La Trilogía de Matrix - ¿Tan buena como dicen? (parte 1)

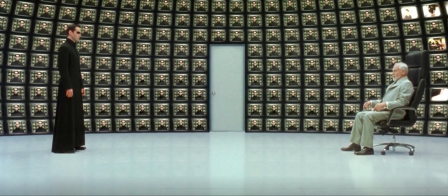La cosa es que, por más importante que sea toda la filosofía y mitología que es mencionada en este lapso de tiempo,
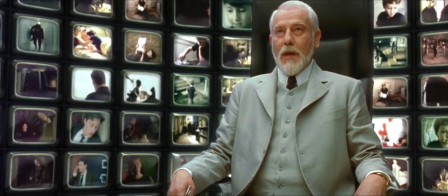Son muchas cosas que mencionan que al final del día es muy difícil de digerir
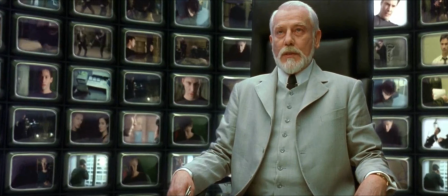toda la conversación para que sea entendible en primer lugar Y no solo eso,
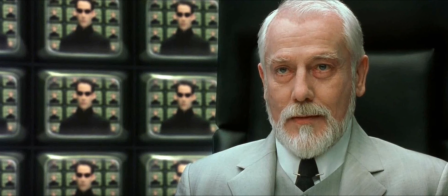pero muchas de las cosas que se mencionan ni siquiera son tan importantes por el resto de
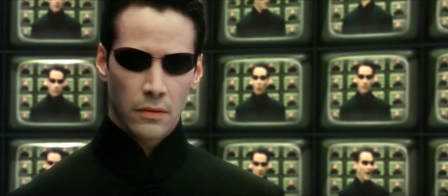la trilogía Nunca descubrimos las otras versiones de la Matrix O nunca
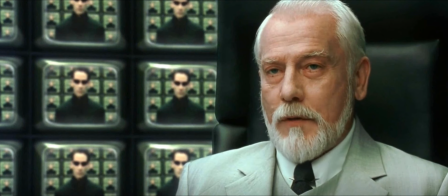entendemos las versiones alternativas de este universo o la versión perfecta de
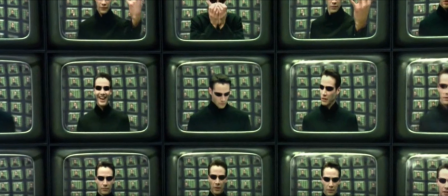esta Que por más cool que suene mucha la expansión del lore en esta
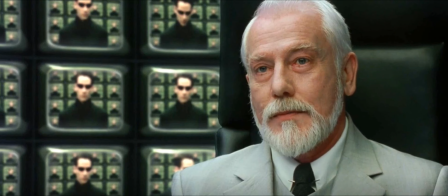parte de la trilogía, todas estas conversaciones quedaron como inservibles, no solo porque no sean cosas que la película necesitaba saber para seguir su transcurso, pero porque los diálogos de toda esta secuencia son tediosos,
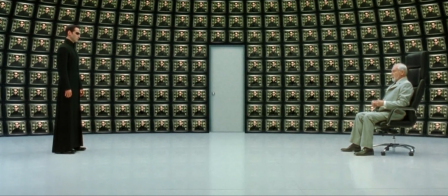aburridos y más que nada son insoportables y molestos.
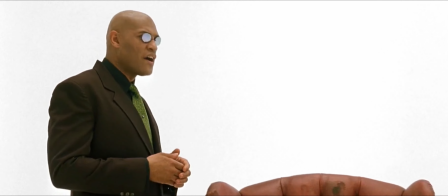Durante esta parte de la película extrañé demasiado ese mecanismo que Morfeo
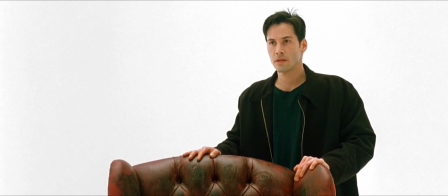usa para explicar a Neo bases importantes del mundo de una manera clara pero creativa La
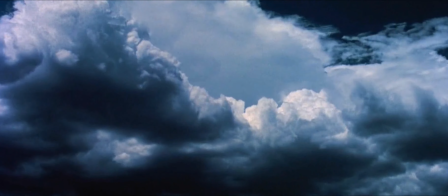dirección de esta parte es espléndida porque Morfeo en ningún momento intenta sobreexplicar o
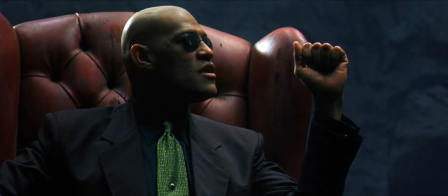exponer detalles que no son necesarios y siempre sus puntos de diálogos son
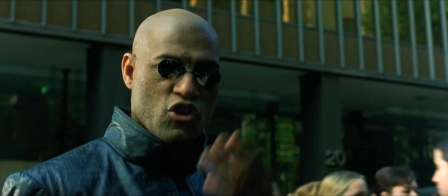directos y llegan a su objetivo Y no solo por el diálogo simple,
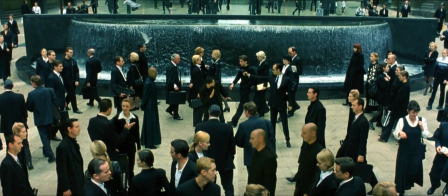pero porque la película expone por medio de visuales todo lo que necesitábamos saber.
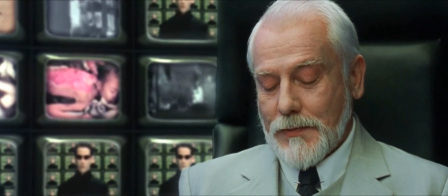Ver esto es todo lo opuesto de lo que hizo a Morfeo en uno de los maestros más memorables del cine.
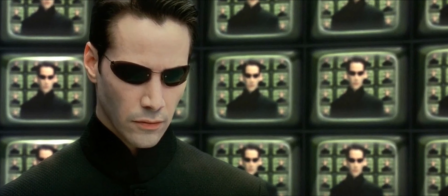Esto es vacío, flojo y sin alma. Y solo para recordarles, esto dura 10 minutos.
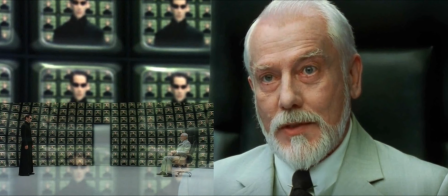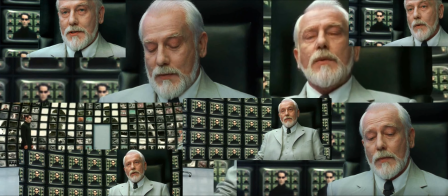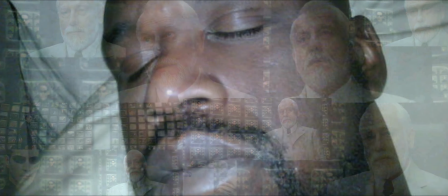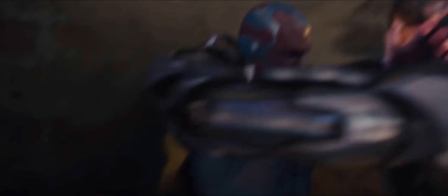Esta película tiene el mismo caso que Avengers Age of Ultron Y lo digo en el
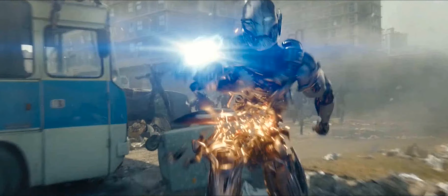sentido de que no solo es una copia obvia de la original Pero la película está
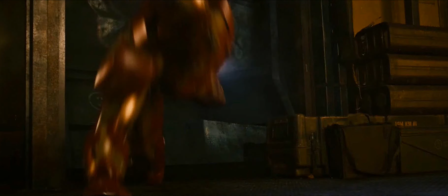tan desesperada por replicar una fórmula clásica que Al copiar los mecanismos de su pasada película en detalle y detalle Terminan llenando la
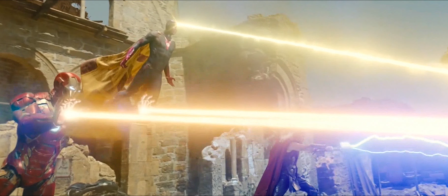película de fanservas y demás que no necesitaba en primer lugar Matrix recargado
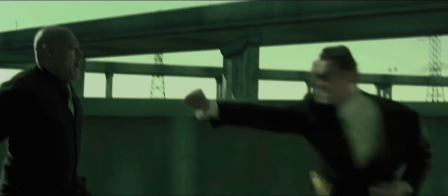intenta desesperadamente ser igual de increíble que la primera Que decide
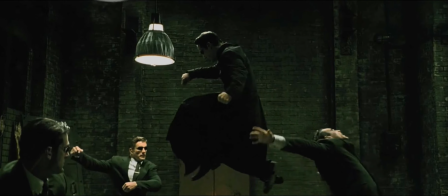innecesariamente saturar la película de más de lo mismo que su predecesora En vez de crear su propia identidad Y como lo dije hace unos minutos,
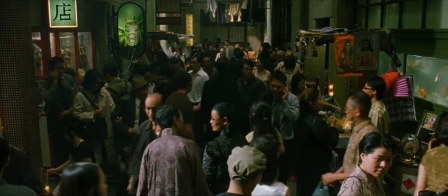la película se siente muy fuera de lugar Solo tomen la escena de Neo entrando por segunda vez a la Matrix Neo entra de nuevo
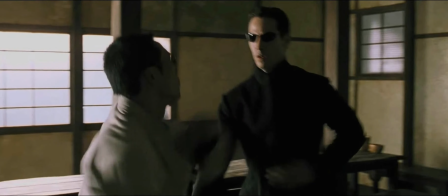y pelea con un sujeto que no es importante en el transcurso de la trilogía por 3 minutos Y la única razón por la que pelea con este sujeto es
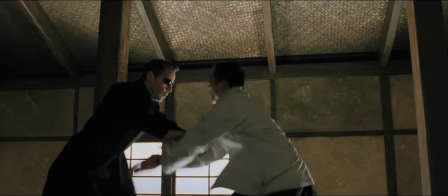porque superficialmente se ve cool Pero si somos honestos,
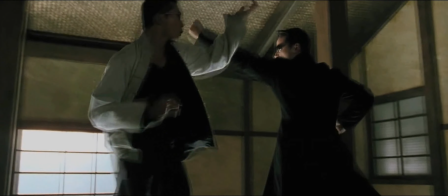esto es puro relleno en la trama para que la película pueda seguir teniendo la excusa De que superficialmente es una película igual de cool
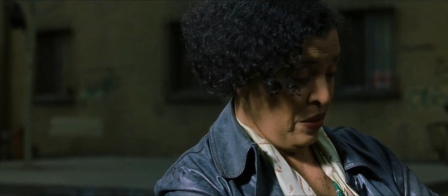que un anime o que la misma Matrix original Pero después de eso tenemos conversaciones largas con el oráculo que ya
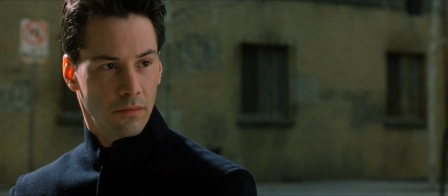menciona que no son muy fanático de ellas Pero esta vez duran más de lo que dura en la película original y son conversaciones mucho más confusas Tenemos festivales
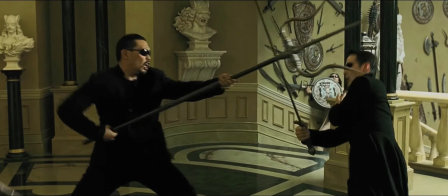de CGI que ni siquiera son graciosos Secuencias de exposición y de acción que hacen extrañar por qué la primera película funcionaba Aún si tenía una
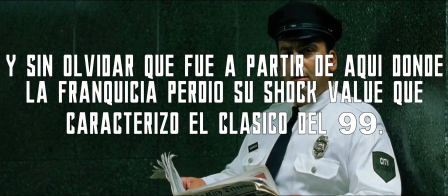ejecución muy simplista Por lo menos era una ejecución competente que hacía de la película muy divertida de ver El llenar una película con muchas cosas sin
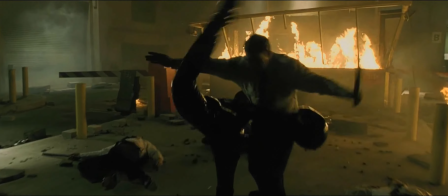tener ritmo natural Hacen que todo se sienta tedioso Pero también se siente como si estuvieras viendo una parodia mal hecha de la primera película Lo único que
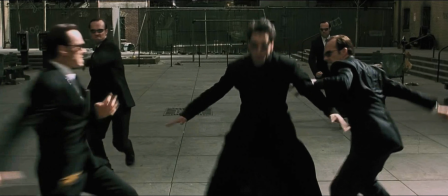agradezco que la película bombardeara graciosamente fue que pudimos ver más de Hugh Weaving
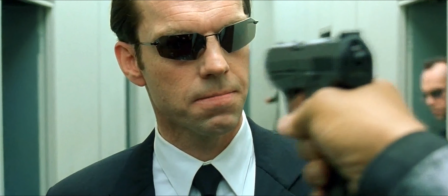como Smith A pesar de que el tipo trágicamente aparece muy poco en pantalla Pero bueno,
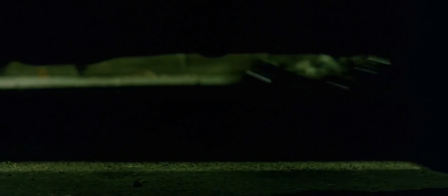creo que para este punto este es el único personaje que al menos funciona bien en,
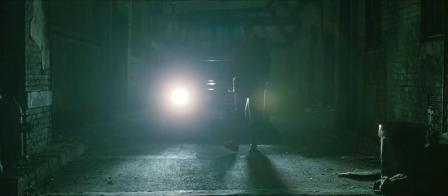bueno, ser un chiste de principio a fin